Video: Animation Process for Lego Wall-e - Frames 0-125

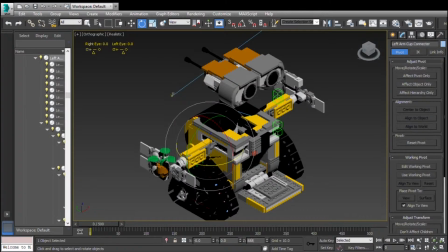This is the start of my animation process.
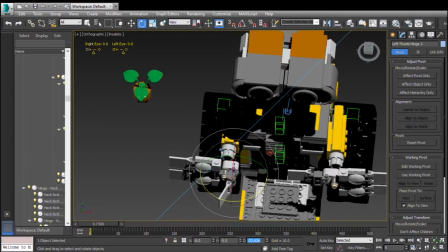I began by positioning Wally's arms, neck and head in the position I wanted the animation to start with, which was with his arms pointing forward as far back in the sliding part as possible, his hands closed and his eyes in a flat position, as I wanted the start of the animation to be like his reboot sequence in the film.
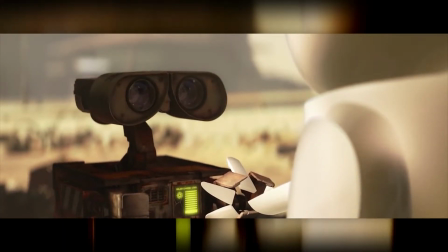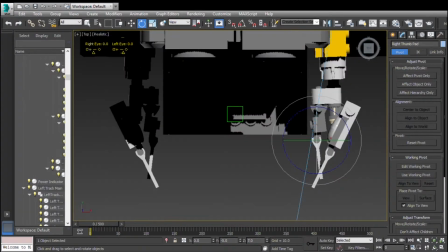I began by adjusting his arms and hands, and then I started to adjust the neck and head.
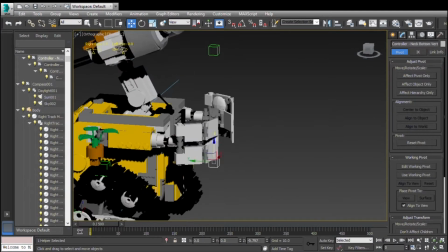The neck and head were a bit more awkward to adjust, as I was not too sure which way the neck should be positioned, bearing in mind I was also trying to stick to the constraints of the Lego model.
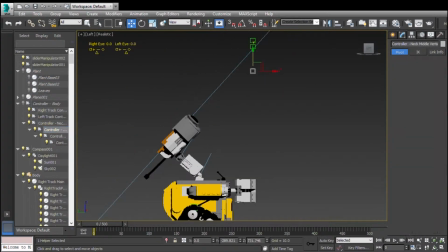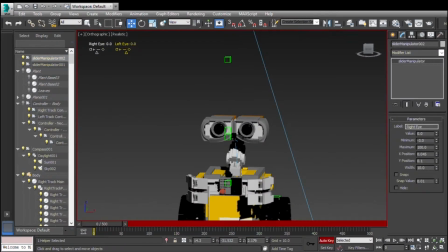After setting the model in the starting position, I started to create the keyframes for the movement of his eyes, starting with his right eye. I animated each eye to start at separate times, with the right eye animating to flat and then the left eye rotating. When both were back to flat, I animated both rotating to their extents. I did this as I believed this was the best way to start animation.
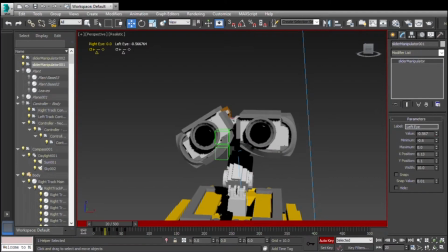As previously mentioned, I wanted the start of my animation to be similar to the reboot sequence in the film.
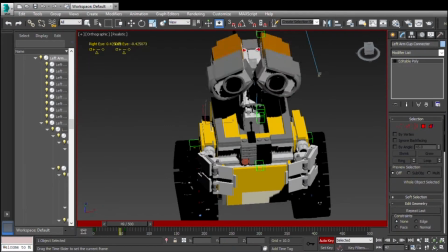I wanted him to then lower his arms and turn away from the camera towards the left of the frame. Using rotation keyframes, I first positioned his arms down to just above his tracks.
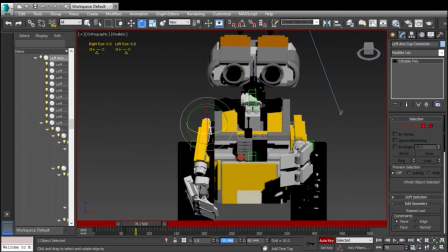When I first did this, I noticed that the hands were clipping through the tracks. To correct this, I animated his hands rotating around so as to prevent the clipping of the hands and tracks.
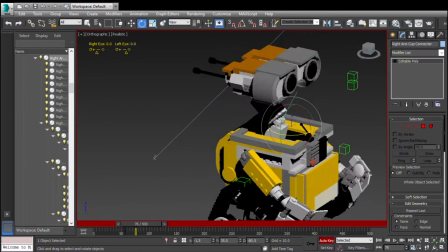As this part of the animation was both arms moving at the same time, I used whole numbers to set the basic parts of the animation on both sides.
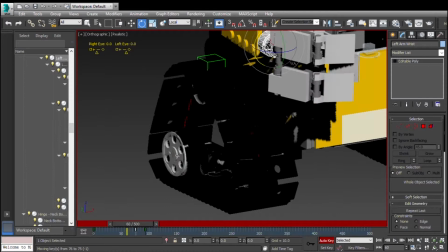The angle I used to begin with was about 35 degrees along the x-axis.
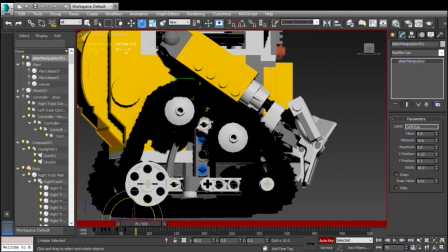I then tweaked the one side so it was closer to the tracks and then copied that angle to the other side.
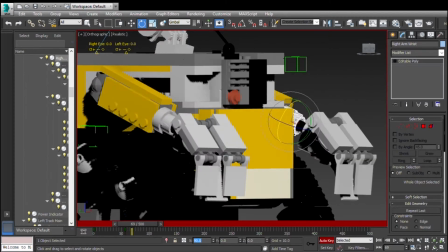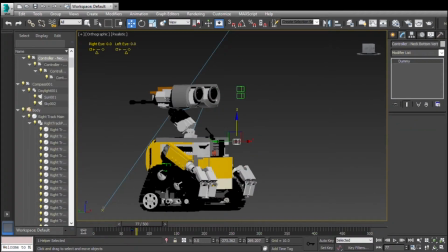After some adjustments of the arms, I animated them looking towards the left and then towards the right.
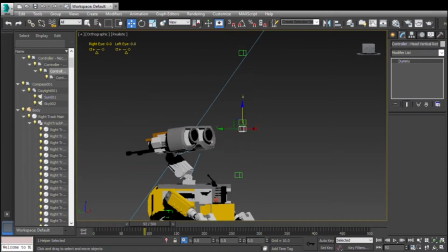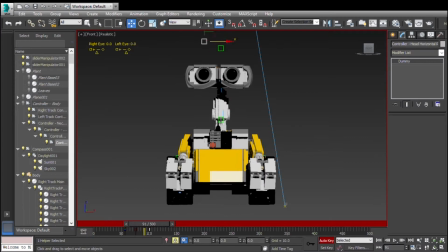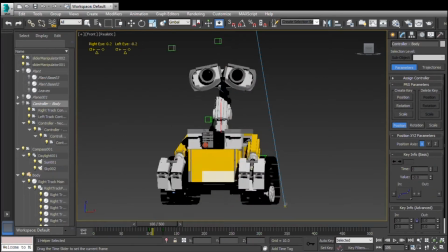At this time I also began to animate him turning away from the camera before his head was back to its original position, so there was a bit of follow through with his looking left and right.
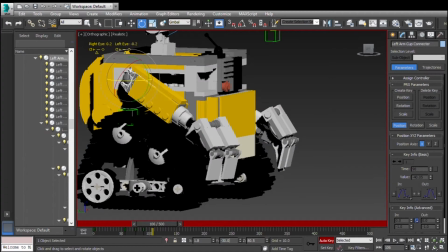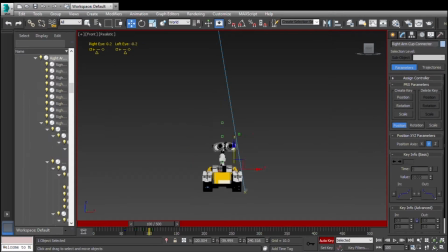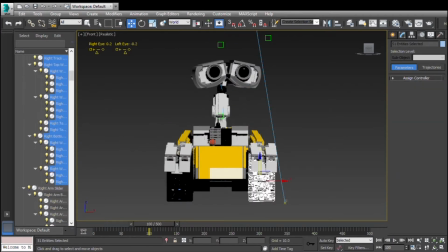Doing this turn also meant having to animate the tracks to match the speed and angle of rotation.
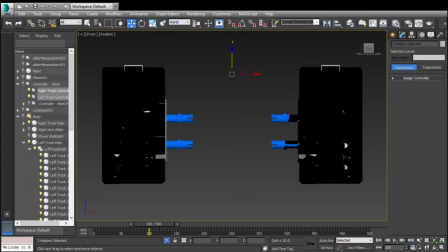If I was to do anything with tank tracks again, I would ensure that I have correctly set them up using wire parameters,
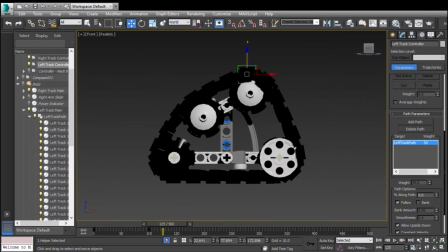so that the animation of the tank tracks is accurate to the movement of the body in the scene.
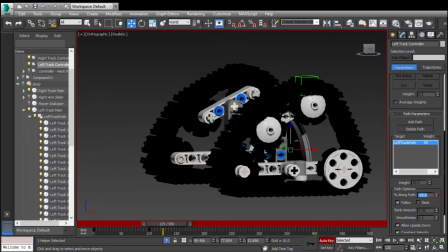As, at the time of rendering and compositing, I noticed that a bit of sliding was occurring within the animation of the tracks.
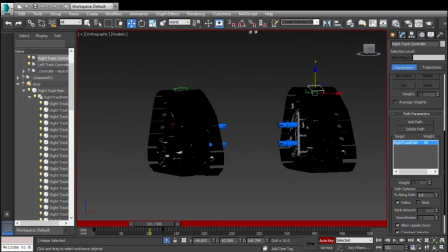This couldn't be fixed, as render times were too long. To fix would mean re-rigging the tracks, which would involve re-rendering the whole scene,
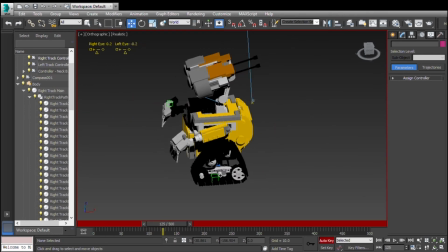and any tutorial for tank tracks I looked at only seemed to work in one direction and didn't go into rigging for the rotation of the tank.